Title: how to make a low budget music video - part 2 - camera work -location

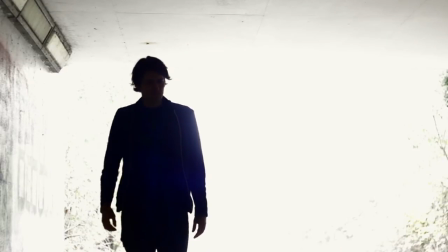0:06 Hello again, it's Grant Abbott from Gabbitt Media and we're looking at how to make a music video.
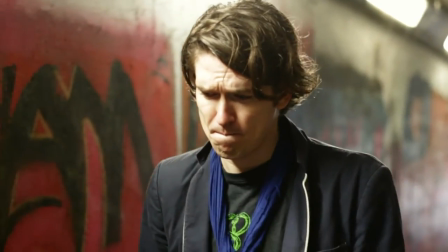0:12 In this episode we'll be looking again at camera work, light, but mainly locations and what I call the walk-along sing shot.
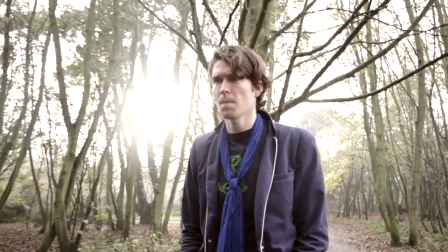0:21 So what do I mean by the walk-along sing? Well it's a tracking shot where the singer is walking towards you singing and you're tracking the camera backwards.
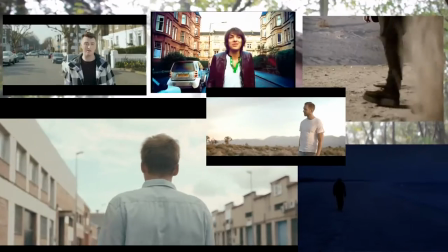0:30 It's a really common convention in music videos.
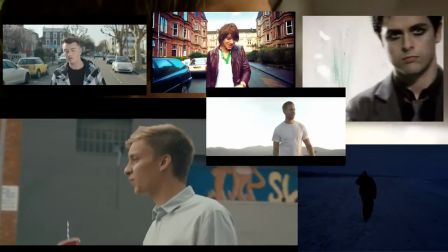0:33 It looks quite nice because the background is moving, the singer is moving, a dynamic looking shot with lots of energy.
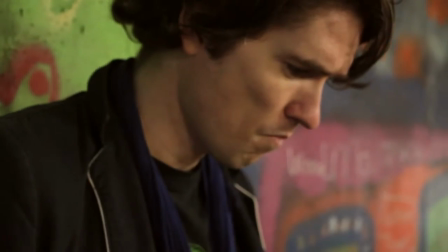0:40 It's important of course to have some kind of steadicam to get this to work properly. So if again you haven't bought a steadicam then try one of the techniques listed here.
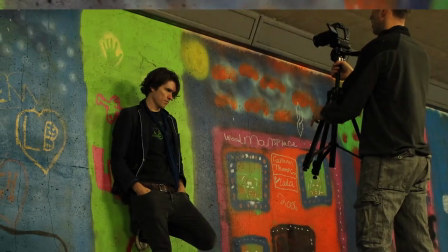0:49 Here I'm just using a tripod as a counterbalance and it's working okay.
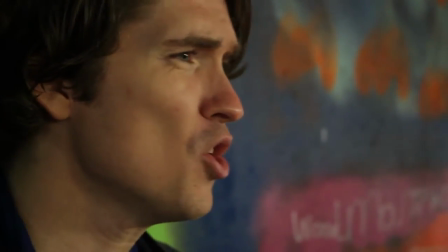0:54 The difficulty is I like to use my camera set on 50mm and it gives a really nice shallow depth of field, but it can be difficult to control when you're doing this.
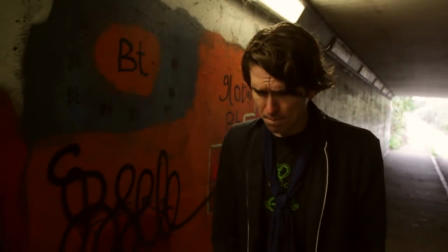1:01 So maybe it's worth trying that once and then trying it with a more wide angle, something like 28mm or wider.
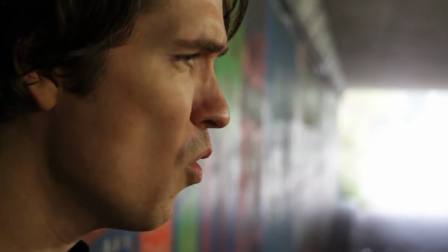1:08 It's important to use a variety of shots, then you can cut between them, so close-ups, medium shots and even long shots, but use the long shots sparingly.
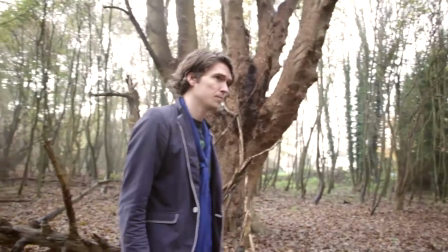1:16 And you've got to have the right location. So let's talk about location here. We found this really nice spot.
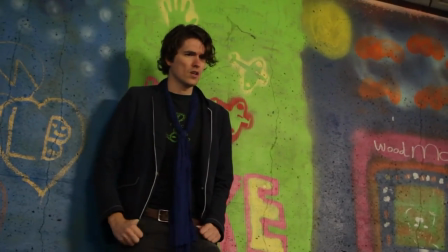1:21 It's an underpass that goes under a dual carriageway and there's lots of graffiti down there, the lights are quite interesting,
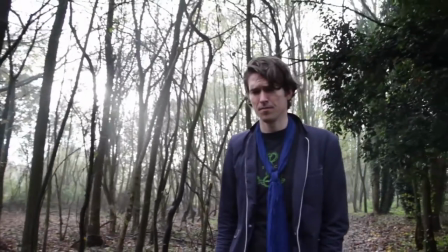1:28 it looks kind of grimy and dingy but has the right feel for a music video. We've also done a shot in the woods,
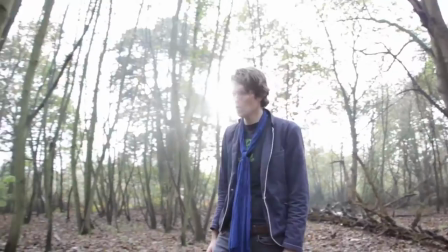1:34 it doesn't particularly suit this style of video but it's just to give you another idea of different locations that you could use and how to film within those locations.
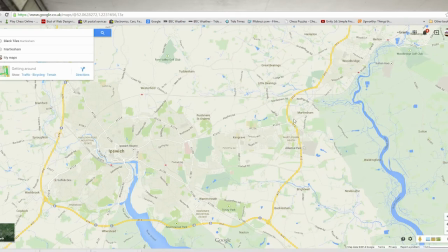1:43 Both of these locations can be seen here on Google Maps but it's fairly easy,
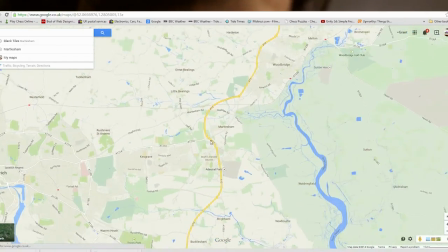1:48 just find a woods close by to you and an underpass close to you and it's probably got some graffiti in it somewhere.
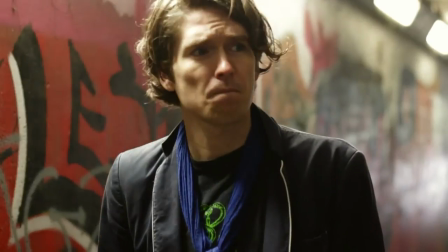1:53 The graffiti offers quite nice vibrant colours for the background. These tunnels or underpasses are actually quite good for available light.
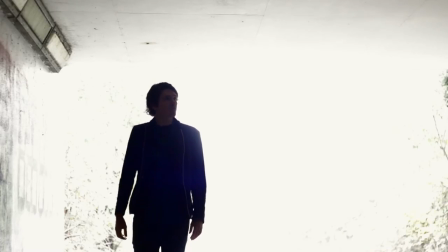2:02 If we look at this beginning shot here, you can see that I've overexposed the background.
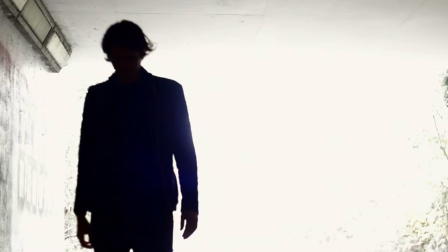2:07 It looks like Darren's a silhouette and he's coming out of this bright, angelic type of light, which gives a nice interesting look.
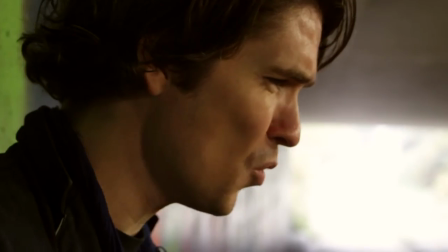2:15 Again, looking back to our last video where we talk about backlighting, well this has it in abundance.
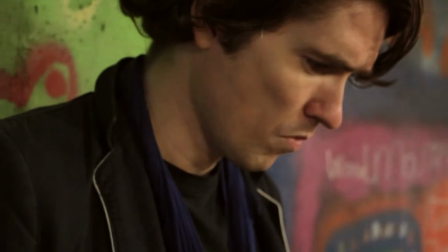2:21 Where possible I put the available light in the background so when we're in the woods you can see I've got the Sun in the background
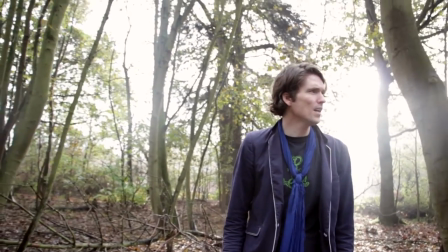2:26 bursting through the trees and it's important to try and get the time of day right where the Sun is quite low.
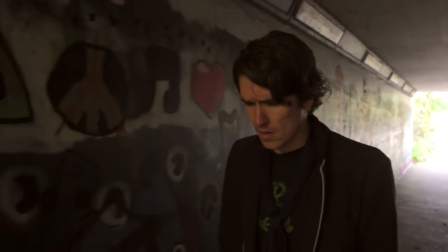2:32 This is often known as the golden hour. We weren't actually shooting at the golden hour here.
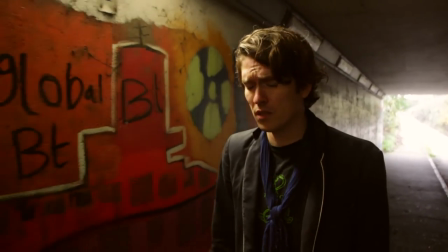2:36 Autumn and springtime tend to have quite a low sun anyway so they're a good time of the year to shoot but if you're filming in the summer then often the Sun's quite high midday so don't film then.
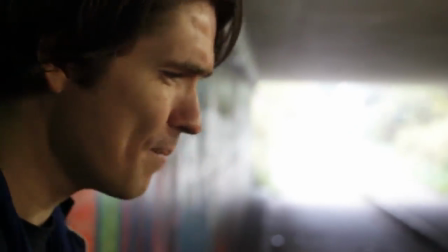2:45 Choose the golden hour which is an hour just after sunrise, or an hour just before sunset, generally speaking around an hour anyway.
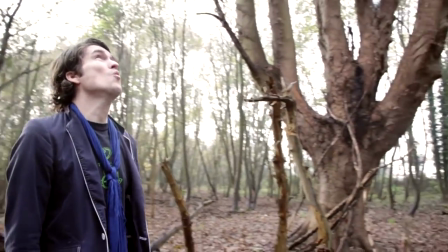2:52 I've also tried to use the available lights in the subway, in the background, where possible.
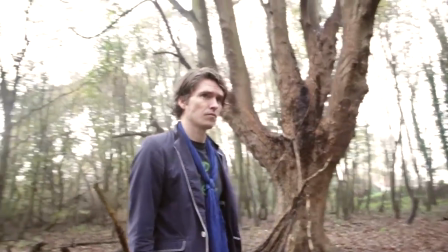2:57 We've got no lights on the camera, we've got no extra lights,
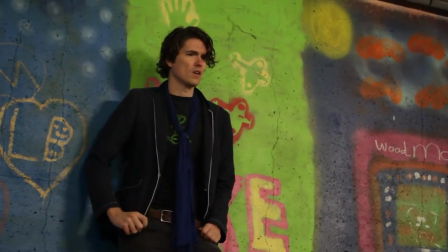3:00 it is all available light and it shows what you can do if you're thinking carefully about the position of your camera.
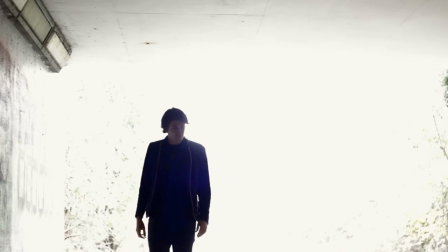3:06 As well as that, think about your aperture settings. To get this really overexposed shot, I've set the aperture really low.
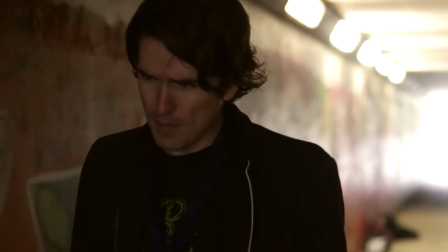3:14 I prefer working with a low aperture, because then you get a shallow depth of field.
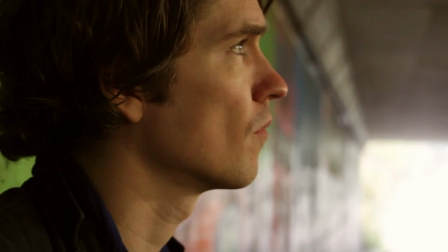3:18 I particularly like this shot, we've got a close-up of Darren, he's lit by the tunnel lights and we've got the opening of the tunnel as our backlight.
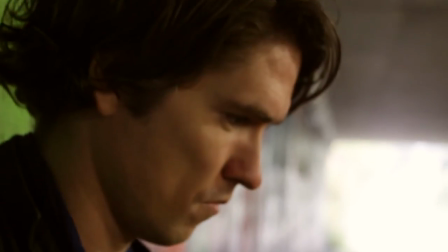3:26 So that's it for part two, think carefully about your camera work, try out the Walk Along Sing, a common convention in music videos,
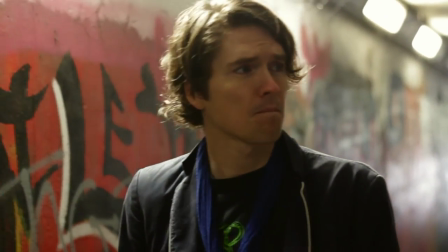3:34 think carefully about your available light and the position of your camera and choose suitable locations.
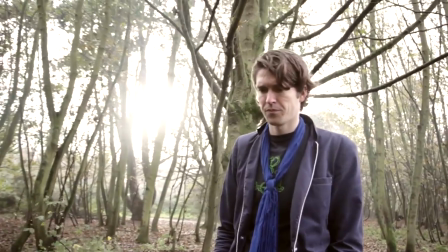3:41 Hope this helps.